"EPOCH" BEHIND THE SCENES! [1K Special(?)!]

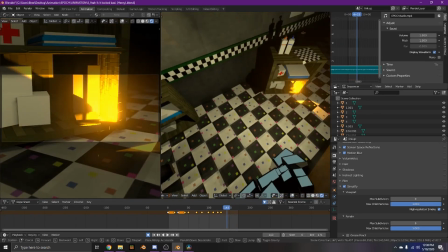I just put a point light here to make it glow because I made this before I like figured out how to do the um the particle fire
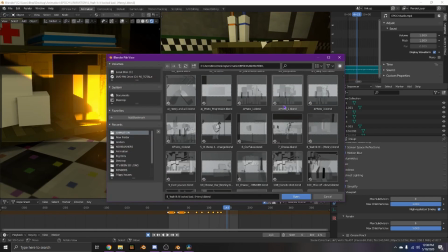and I was lazy and I didn't put the uh I didn't put it in so yeah so i i model this is actually an edit of
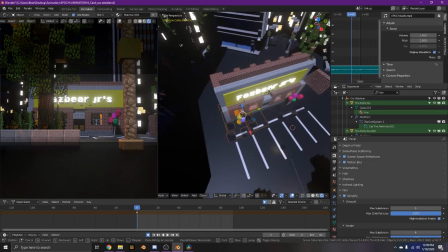the thing i did for you belong here the outside of the after robotics building and
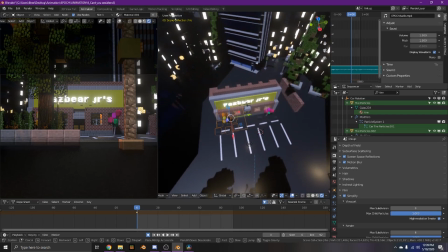i just sort of redid it a little bit to make it look better um and
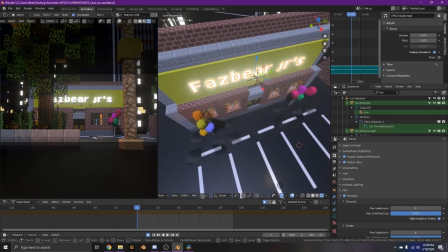i put the sign here um so the name
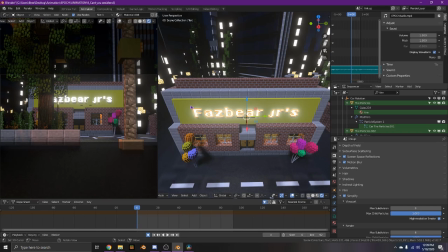i didn't know i don't know what the name of the fanastics location is
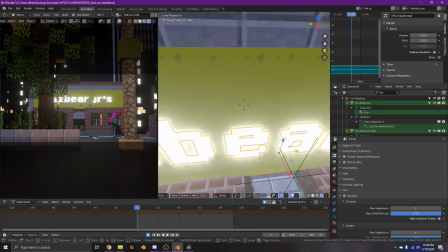or if there isn't even is one so i just named it this so i i
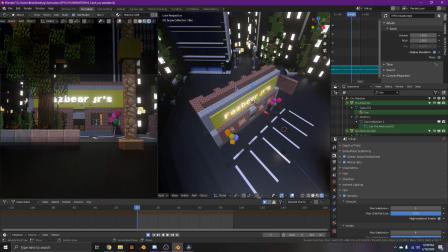think i was wrong about that because I think this is the name of the FNAF 2 location or at least that's what I heard so
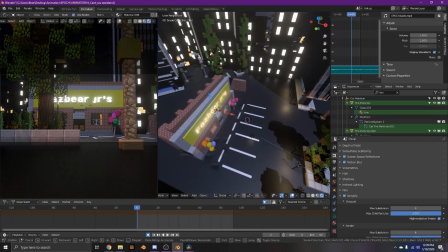yeah just bad bad um inconsistency
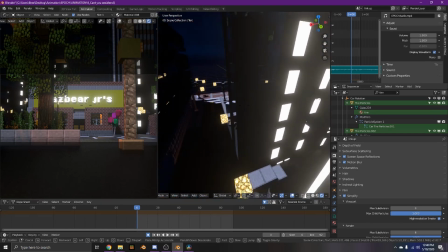thing there um this city is I
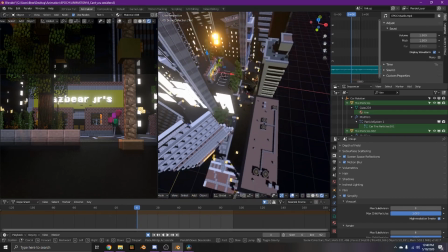believe it's called Madhupolis uh this is just a Minecraft world and then I just duplicated it a ton
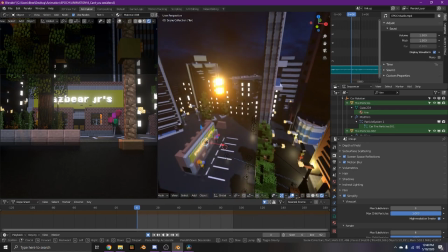and put it around here I also did the this city backdrop which wasn't a good idea because it looks super fake
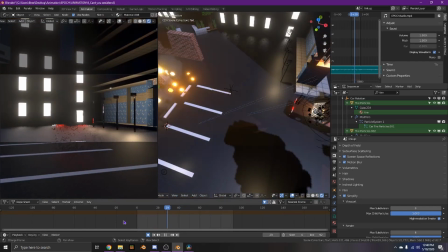right here when they drive in front of it. But yeah, um, I'll just go ahead and play this thing.
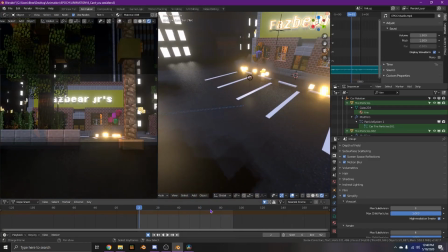It's extremely laggy. Um, I was pretty proud of this little bit of animation.
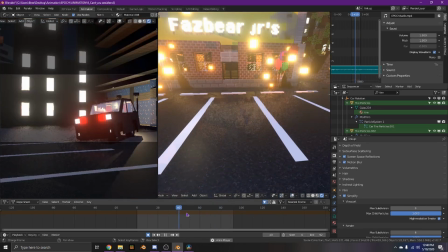She jumps out of the car. Here, let me go ahead and hide this. And runs out.
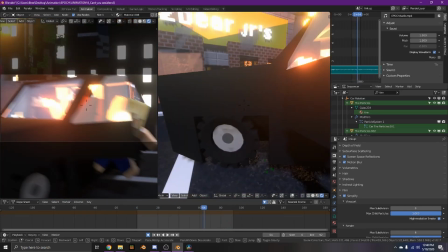And yeah, also the glass on the car.
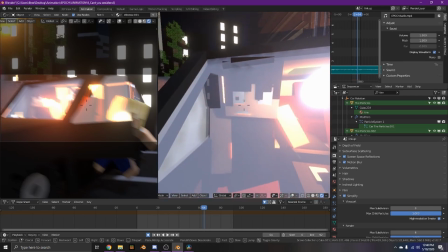Uh, I didn't, I didn't do the glass right on the car because oh he's clipping yeah i didn't get the glass right on the car so i did like a
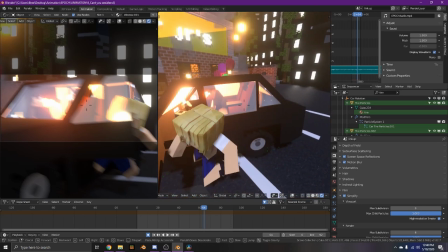mix of principle and transparent and yeah it was a bad idea but i didn't realize that the glass wasn't working because of um
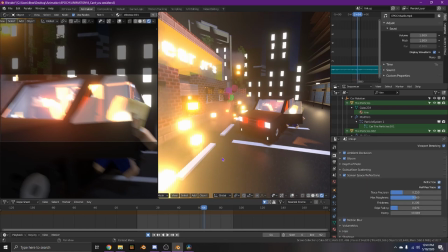because this wasn't turned on but yeah oh
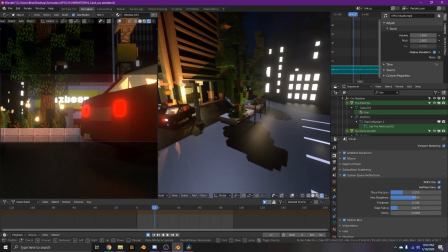yeah so the reason for them going here is just because they saw the building was on fire and they were like oh no my son is dead i'm
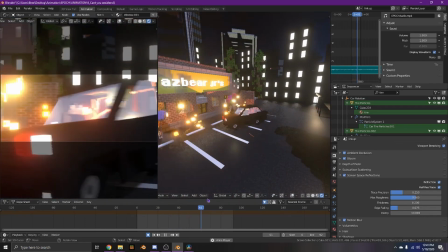going to go get him and save him basically that was the whole point of this it wasn't
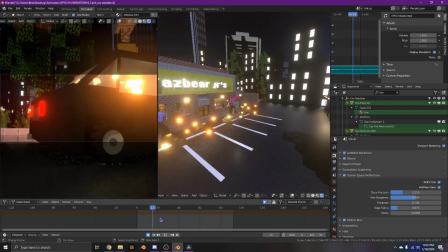explained very well because these are my animations and i don't explain things well this scene is like my least favorite scene ever
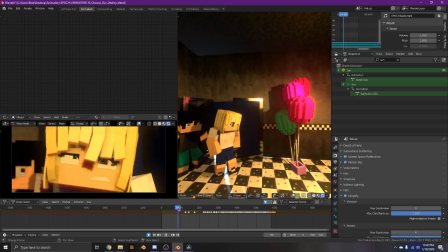also this is like one of the derpiest faces right here very derpy face um Um,
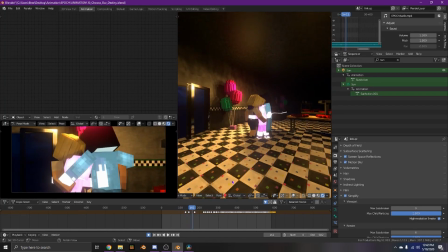that was supposed to say William, like, as a lip-sync. Cursed hug number two.
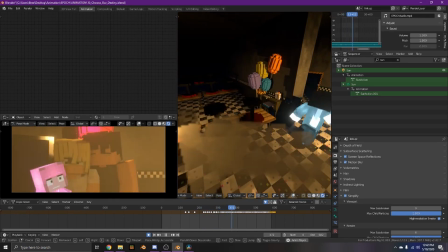Uh, the fire starts going. He runs. He keeps running.
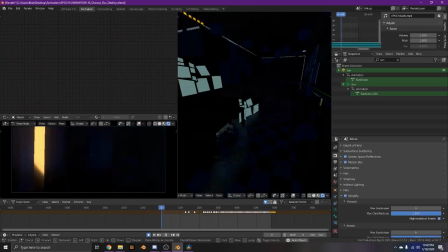He, this is very foot-slidey. It's very foot-slidey here.
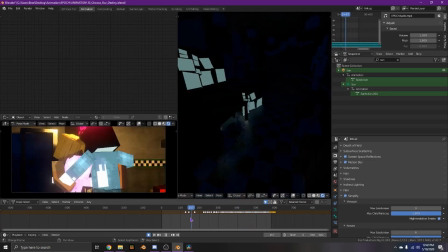But, yeah, so basically they come in.
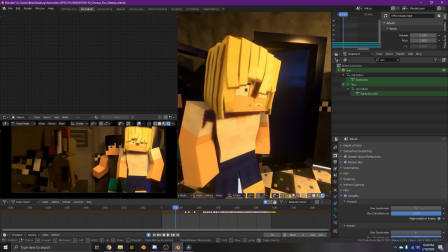and she recognizes him as basically the person that
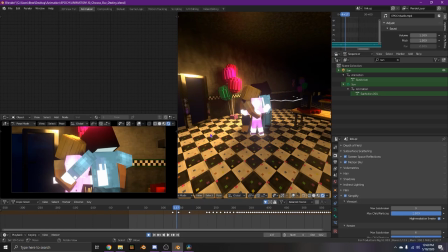he was and elizabeth is there too just because they uh
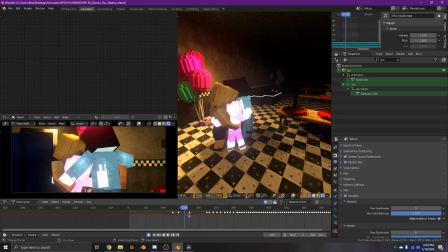william and elizabeth already like found each other but um they realize that michael isn't here
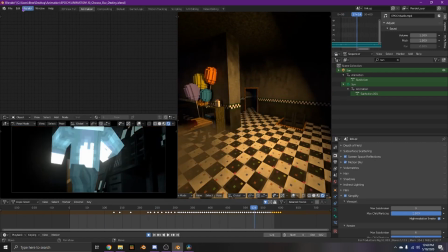so william goes runs and goes to try to find him a shot of the building on fire
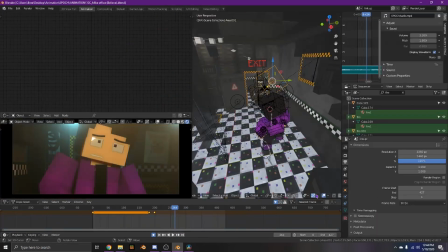I put just fire and stuff behind it. Yeah, I like this scene simply because I like the lighting here.
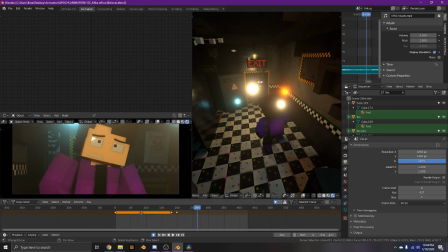I think I did an okay job on the lighting.
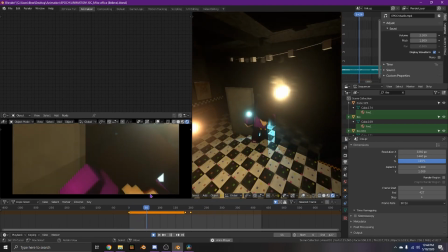So, the building's on fire. He's getting, like, smoked out.
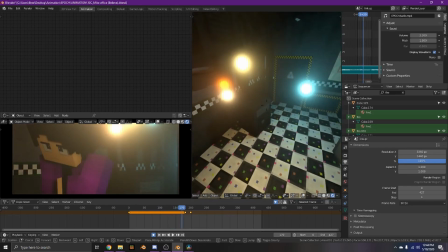Oh, okay, I didn't do a good job because point lights are just floating here, but yes.
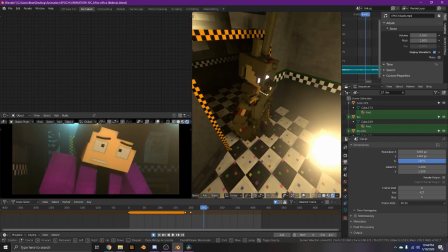Uh, William sees him, and he gets scared.
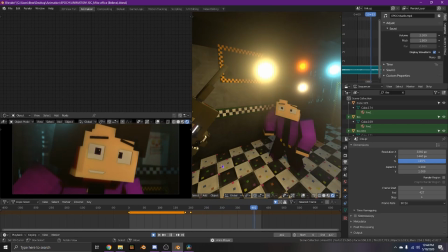and then he's like recognizes him because he doesn't try to kill him and
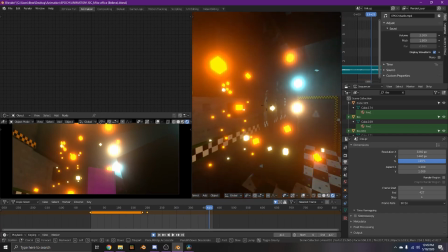then this is not physics this is a ton
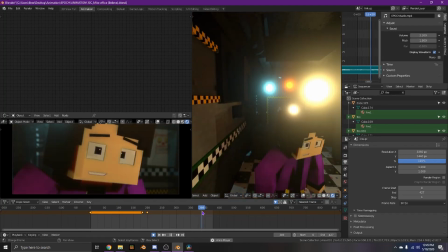of cubes that I animated um this was before I learned how to do the physics so
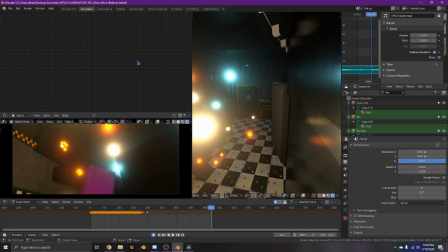yeah this thing just like randomly explodes because syncing with music is yes okay so
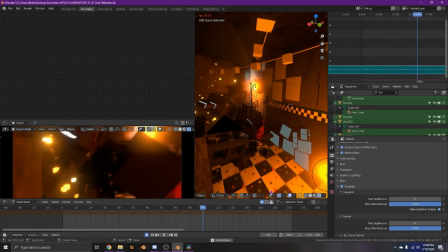this scene the fire he gets hit um
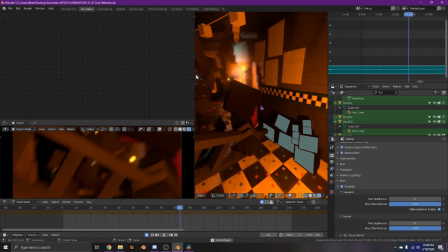I just was like ladder so yeah ladder falls on him he gets hit by ladder and
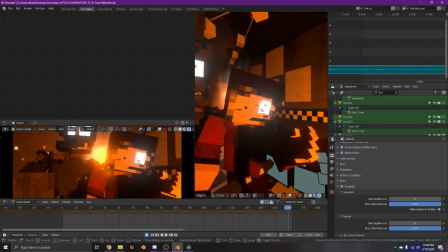he gets like decayed basically because he's Michael he's a robot um
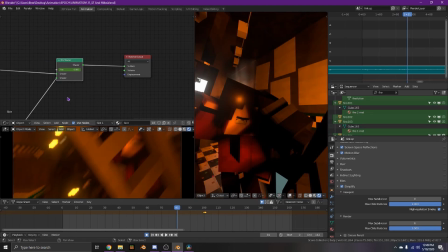what I did here so what I am I am I selecting this okay so what I did to do the skin
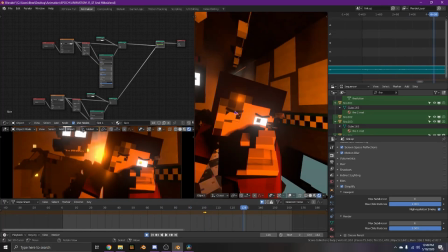change so you see he's like normal here and then here he has like a different skin what I did was I just copied the shader for like his skin and duplicated it added a mix shader here and then for
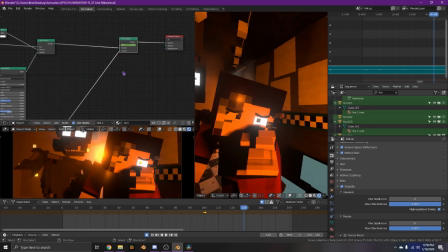one shader I did one skin another one I did the other the second skin and then I just keyframed this so it would change.
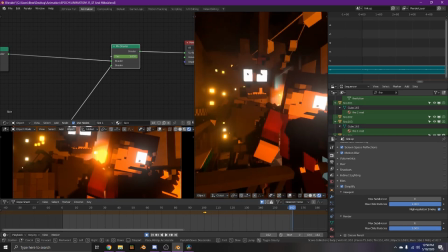So yeah, there's a way to change this Minecraft skin.
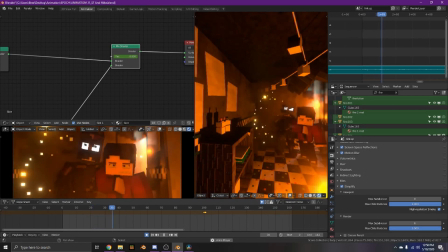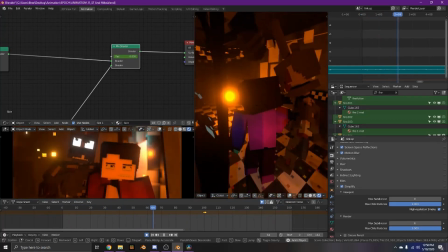Show this from different angles and stuff. Yeah, they're not even walking here, they're just bouncing.
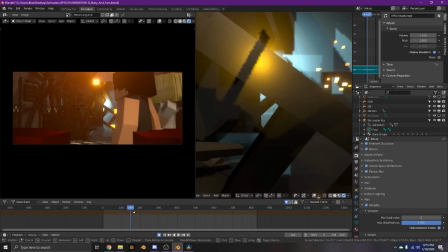There's a ladder, I don't know if anybody actually noticed this, but yeah,
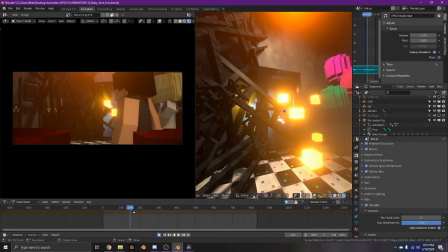there's like a ladder that just falls in front of the door and it was sort of just like saying like you can't get out you're trapped here
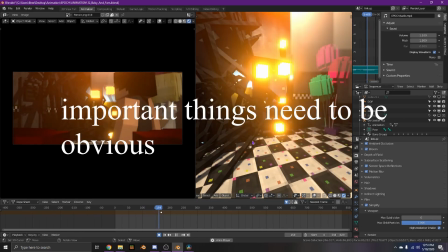but i i think it was very hard to see so i don't know if anybody actually like saw that
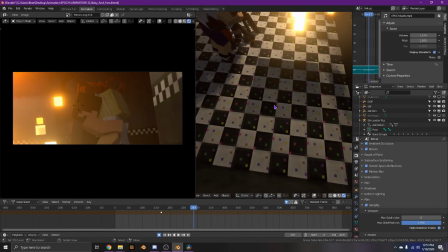uh what is this lighting glitch i have no idea what this is about but okay blender
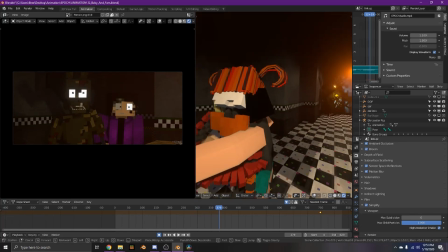hashtag number three i think oh wait let me go here let me go here uh this is a
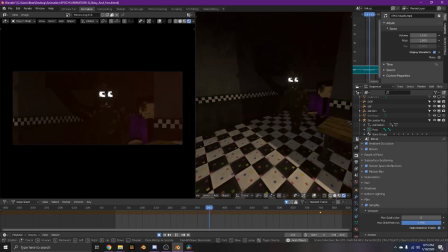bit of clipping that I didn't notice until it was like posted and I was like,
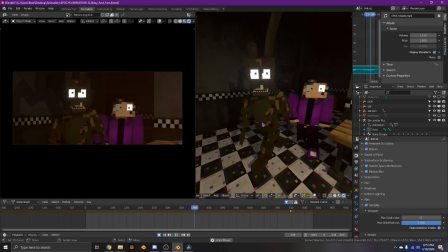oh man. They also don't walk. They just sort of stumble in here.
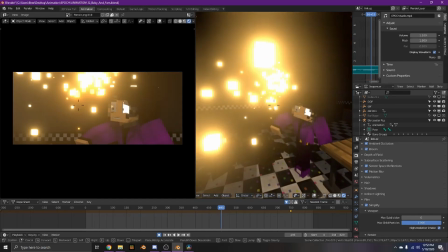This is a physics. This is very much physics.
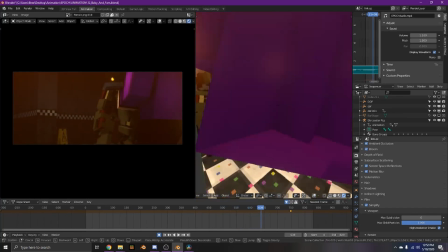And he grabs him, drags him. By the way, this was just a normal walk cycle that I just like reversed sort of.
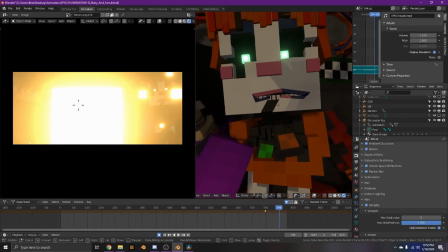Her face looks really weird simplified. Her face sort of looks weird anyway.
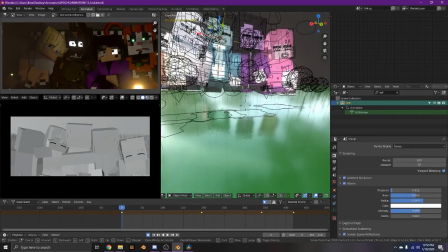I don't really like the model very much. I made this scene with particle grass originally, which I really liked
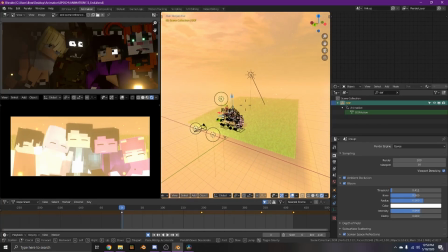Except then it took me it was taking like eight hours to render this scene and
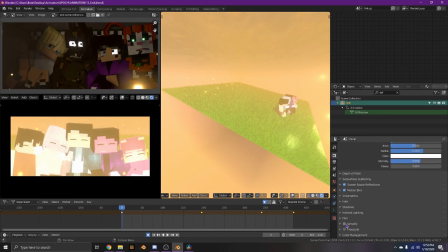Like it kept crashing it. I don't know why But yeah, it just wouldn't let me render it.
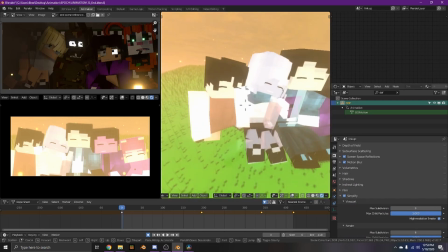I tried it a couple times and it was just nothing was working
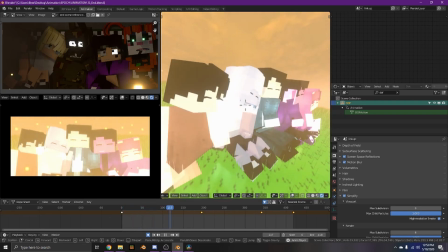so yeah this is the original scene they're just like they they are animated but just barely
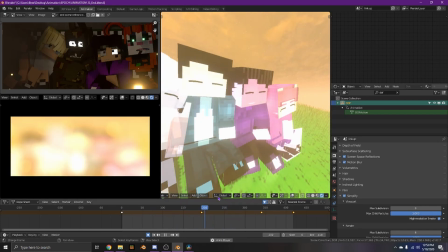I just sort of like put one keyframe on each of them so what I did for the blur was I just took the depth
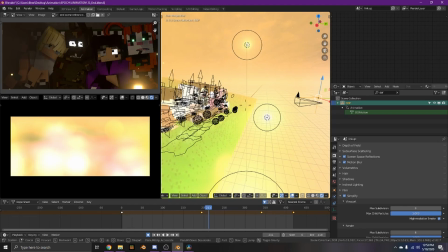of field here this is a depth of field thing so yeah so I just took the depth of field and put it
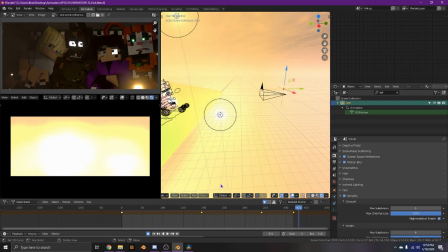like behind the camera but this I figured out that it wasn't even the what how